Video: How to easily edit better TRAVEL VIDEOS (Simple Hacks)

But I've also noticed that a lot of people are still not implementing this into their travel videos So I thought I would just briefly touch on it again and show you guys these two demo clips and give you a bit of an idea Of how much more rich and more alive your clip becomes by just adding some simple sound design behind it And how it really like pulls the viewer into that scene and makes them feel like they were actually there rather than kind of just watching a video with like a track slapped over it. Here's the one with no sound design and
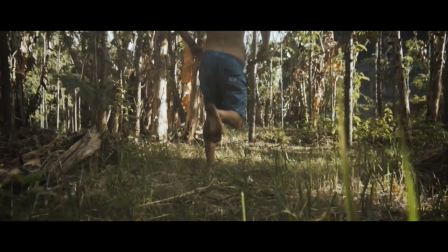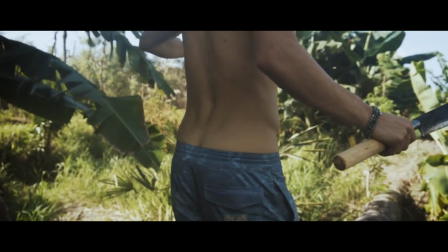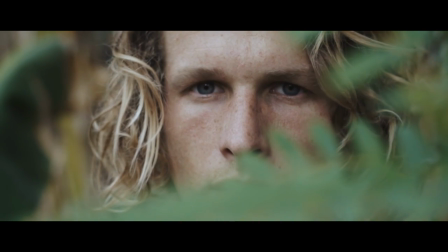then here is the same sequence with some simple sound design added in the background.
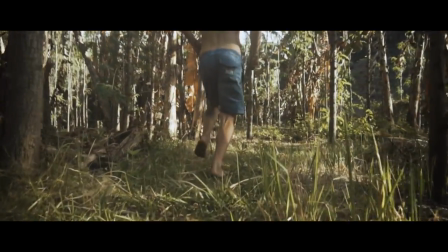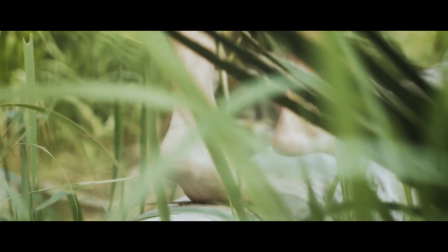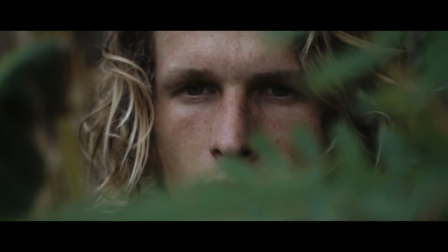You can really notice how much more rich and immersed the viewer is on the one with sound design
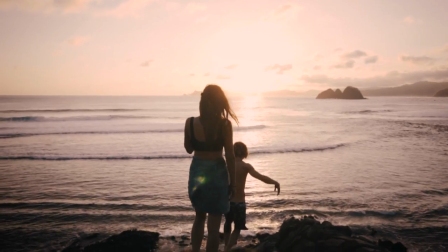[8:58]
so take the extra time add the sound design to your guys travel videos from now on it makes the hugest difference. Okay tip number seven for editing your travel videos is color grading.
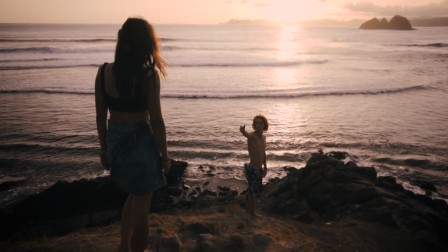[9:08]
I'm sure you guys know about color grading by now you can download thousands of LUTs for free all over the internet. If you don't know what color grading or LUTs are just do a Google search or find some cool tutorials here on YouTube. I just briefly wanted to touch on it and show you guys the difference so here's a clip with no color grade and
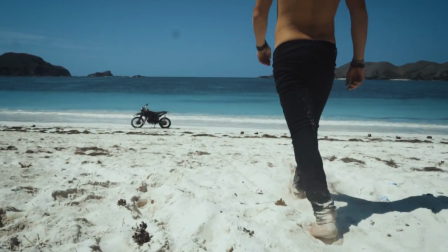[9:29]
here you can see as I apply the color grade how much more the clip comes to life and how much more it pops. This is a really fun part of the editing where you can get really creative and it's really all down to preference but something you should be aware
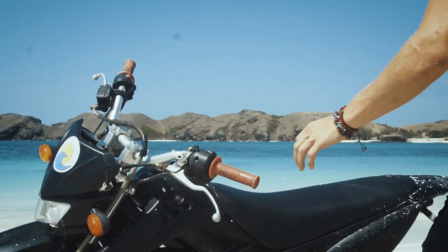[9:44]
of is make sure that the color grade that you're adding to your video fits with it and enhances it and adds to the story and what
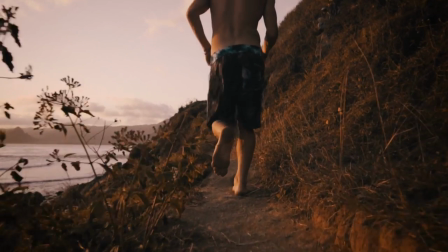[9:52]
I mean by that is for instance if you have some people running around at sunset on a beach on a summer's day or something like that.
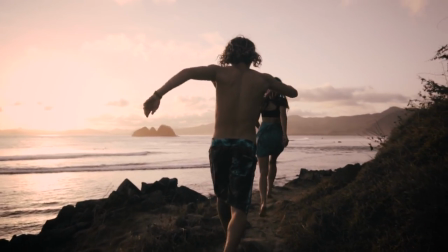[10:01]
I just always use these kind of examples because it's the things that I like to film.
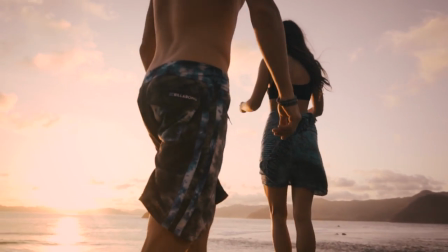[10:05]
But if you have that sort of clip, make sure not to add like a really cold and blue color grade.
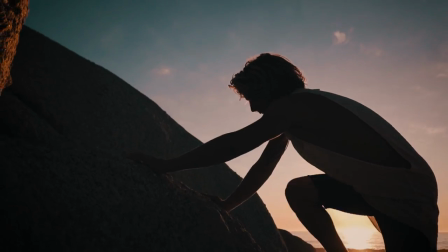[10:11]
Make sure you use a really warm color grade and pop out that sunset even more summery and even more beachy than it already was.
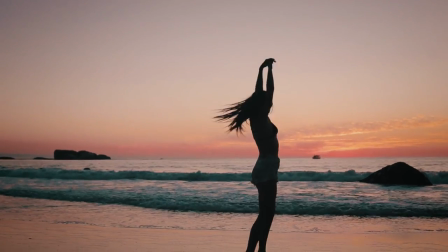[10:18]
Kind of go wild with the color grade. It's a really fun part of creating travel videos and one of my favorite parts of the editing process. Those are all of the editing tips that I have for you guys today. I hope you enjoyed them and I hope they'll help with some of your up-and-coming travel videos. Like I said in the beginning of this video, this is the first of many of a little mini-series that I'm going to be doing on this channel. So if you guys did enjoy this one, make sure to hit subscribe, like, hit the bell, all that YouTube good stuff. It really does help and I really do appreciate it. If you guys would like to know any of the gear that I used to make this video, go check it out in the description. It's always linked down below with Amazon links and it helps me out if you click on them anywhere. Hope you guys enjoyed it. I will see you in the next one the next one's really exciting so stay tuned for that one